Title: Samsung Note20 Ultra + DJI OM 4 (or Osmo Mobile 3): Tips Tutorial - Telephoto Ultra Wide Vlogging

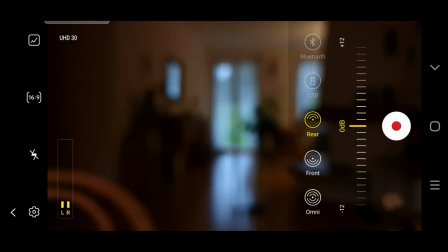But again, you cannot use the front-facing selfie camera. Having said that, although I haven't tried it, I'm pretty sure you can still attach an external mic when not in pro video.
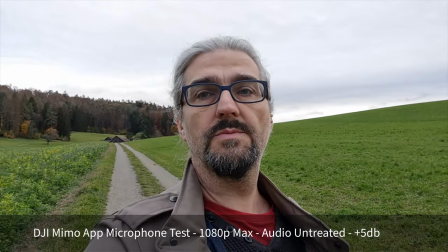This is with the DJI Mimo app, and I think we're using the slightly less wide lens here.
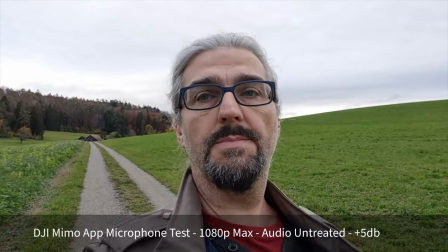But it seems that you do get the HDR10+, everything is on auto, I haven't locked anything.
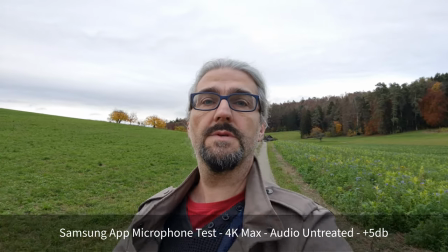Yeah, I think it works fine. So this is with the Samsung app and I can get 4K.
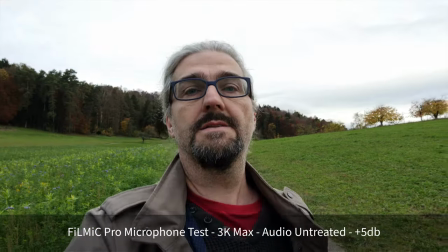So this is Filmic Pro. I'm using the selfie camera on the DJI OM4.
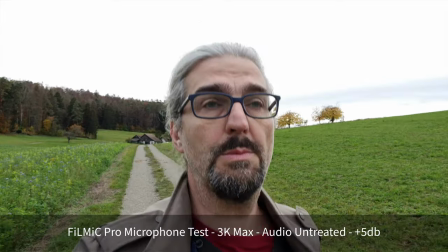HDR switched on. If you have HDR switched on on Filmic Pro you cannot have, you cannot control exposure.
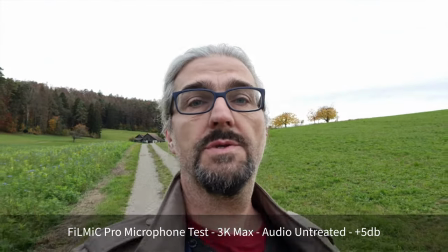You have to have auto exposure.
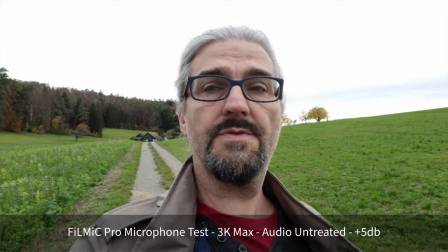and yeah it's actually a maximum it goes to a maximum of 3k so you can't get 4k on filming pro
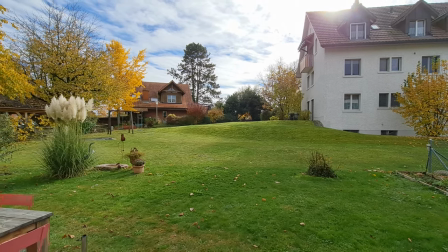digital video especially from a smartphone which is usually subjected to a lot of sharpening
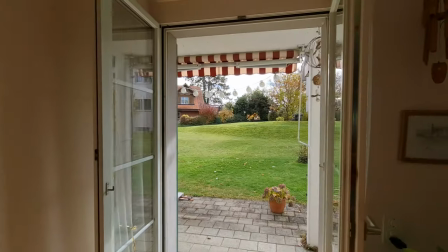can be a bit harsh on the eye it's one of the things which makes professionally shot movies and
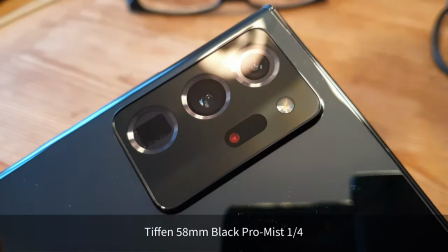tv shows easier to watch. So one really simple trick you can try is to add a diffusion filter.
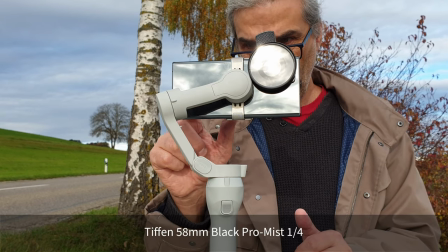This one is by a company called Tiffen, and I already made a whole video about these, so check that out if you haven't seen it already.
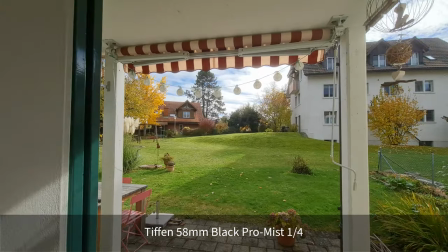These Tiffen Black ProMist diffusion filters are used by pro cinematographers to add softness and a kind of dreamy quality.
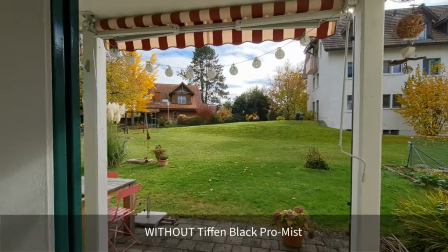They're especially effective when there is a bright light source the diffusion filter
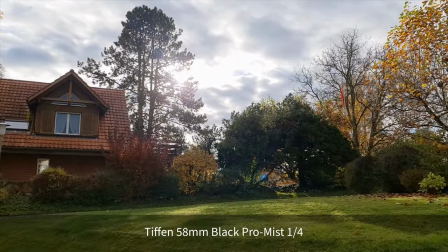adds a bloom effect around any light with sunlight filtering through trees
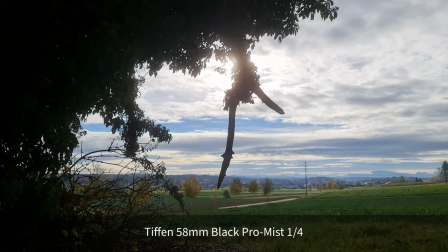for example the light blooms out and creates this nice romantic look but it's
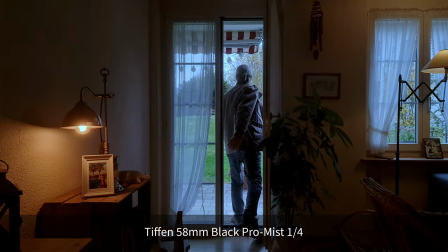also softening the whole image in a kind of more subtle way but it also reduces
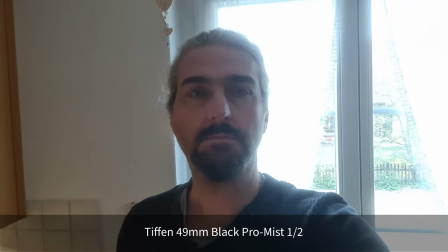contrast on faces and gives a smoother more flattering look so you could even
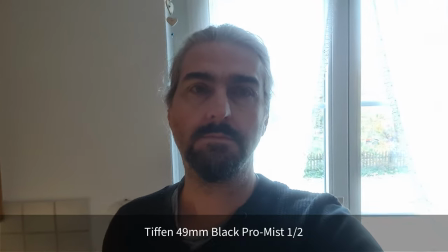use these for vlogging or if you're filming a subject using a tiffin filter will
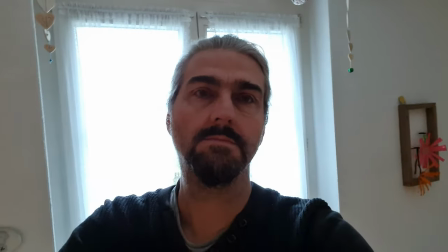smooth their skin and add a glow around the highlights and so
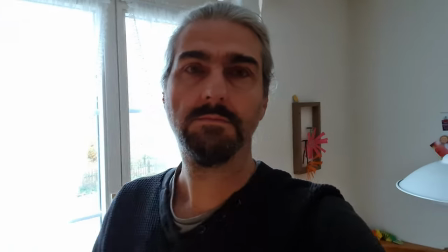that's it for this video and you really need to like and subscribe if
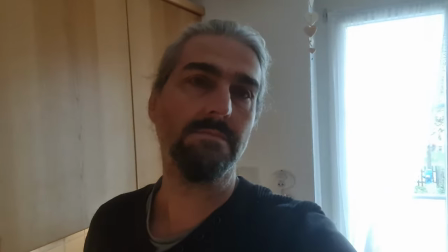you haven't done so already and it's much appreciated and i'll see you in the next video